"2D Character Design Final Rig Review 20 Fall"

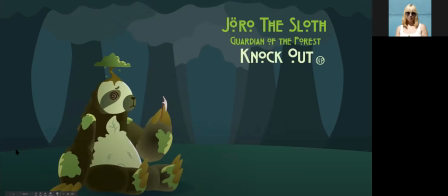(12:23)
I think it works really well. He's the guardian of the forest, so it makes sense that he has a little forest going on.
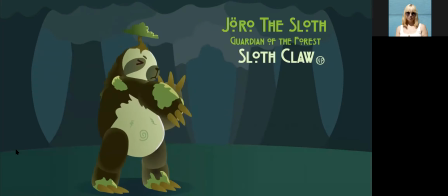(12:31)
And the way that he's colored it really makes his character pop. He uses like a blue green for the hill there that he's standing on, and then he has that atmospheric perspective in the background.
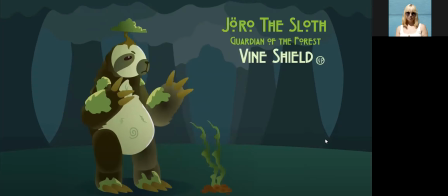(12:50)
But yeah, it makes the character pop, so that we're not Yeah. really like we see the background,
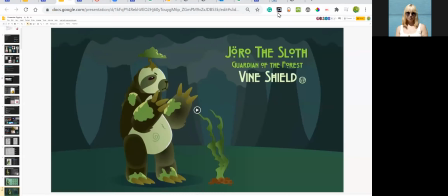(12:56)
we see that it's nice, but it doesn't take away from the character at all. Mm-hmm.
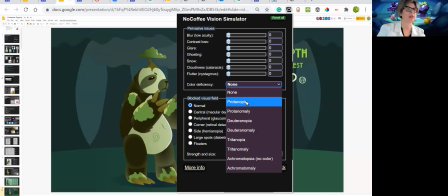(13:01)
Now, Nick and I worked with the color, universal color design. So I'm going to click on Dertinopia, which is the most common color blindness to an extreme. So let's check out how it turned out, Nick. Here we go. All right. So yeah,
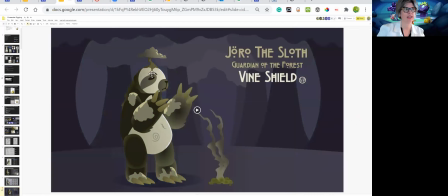(13:19)
when we click into this, one of the things that I'm noticing is the character is coming forward and the environment is pushing back, and that really makes it successful. And it's a very subtle shift when we go back to the normal.
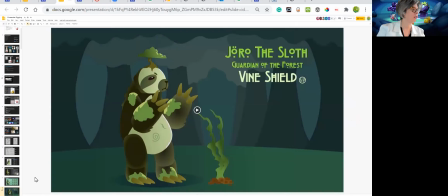(13:37)
Everything does feel kind of green, but initially you really worked on that. Can you talk about making those changes? Yeah, so initially the sloth character was more like kind of desaturated and kind of grayish almost,
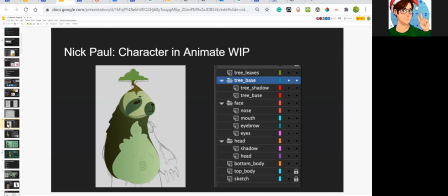(13:56)
just because I wanted to kind of have the colorblind effect, but it just kind of made the character not stand out a lot and feel kind of muddy.
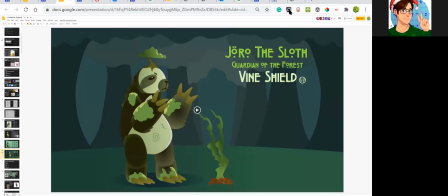(14:05)
So instead of taking away saturation, I added it, but instead of doing like bluer or greener undertones, I added yellow undertones. And so when you do, like Susan's showing, when you do the colorblind effect, you can still see some of the yellow and green undertones in the character.
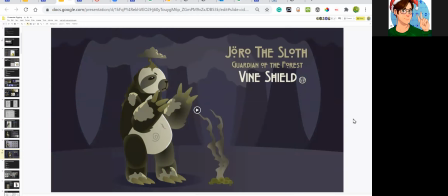(14:22)
And then for the background, it created a kind of purpley effect. So whether it's in color blindness or in the normal one, the background still doesn't take away from the character. Right, so this really functions really well. So thanks for taking that extra step, because initially it was all together.
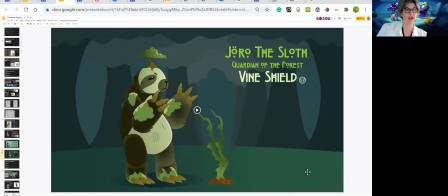(14:42)
And so now you've created something that everyone can appreciate. And that's really important. And it doesn't look like you're making something just for colorblind. It really is for everyone. So that's universal design. Congratulations, Nick. Thank you.
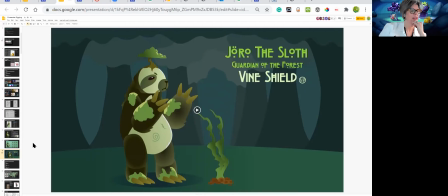(14:57)
Yeah, any other thoughts on Nick's piece or comments and wows about how he did? Well, congratulations, Nick. It really turned out fantastic, and we're Thank you. excited to get to know your character. So yeah, all right.
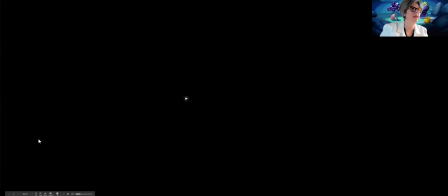(15:18)
And all your files are in the proper Google Drive section.
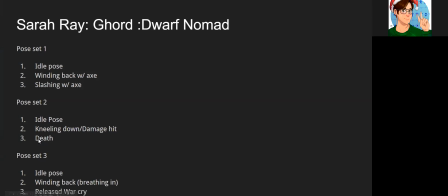(15:27)
Is that right? Yep, they should be. Okay, great. Well, thanks, Nick. All right, Yes, Sarah, thank you. we're on to Gord, the dwarf nomad. And here's your pose set choices. Did you end up going with these, Sarah? Yes.
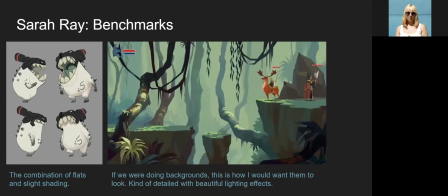(15:42)
Hmm. Yep. And some benchmarks. Did you end up moving towards these, you think? So I had the one on the left. I really liked the shading that they used,
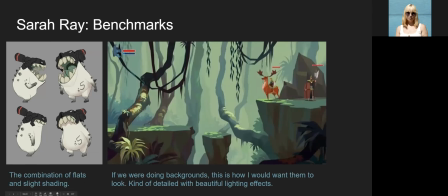(15:59)
but I kind of liked it more for the creature design aspect of it. And then the one on the right, I grabbed for background design because I knew already that I wanted to put like the game background in there.
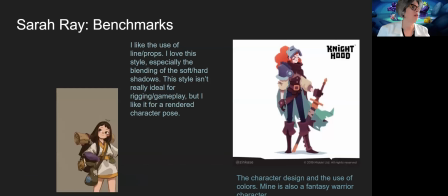(16:15)
Yeah, and I think that you got that background really well. So here's some more benchmarks. Yep. So the one on the right there, the knighthood, that was kind of, I wanted to use like the cell shading and the gradients from that one.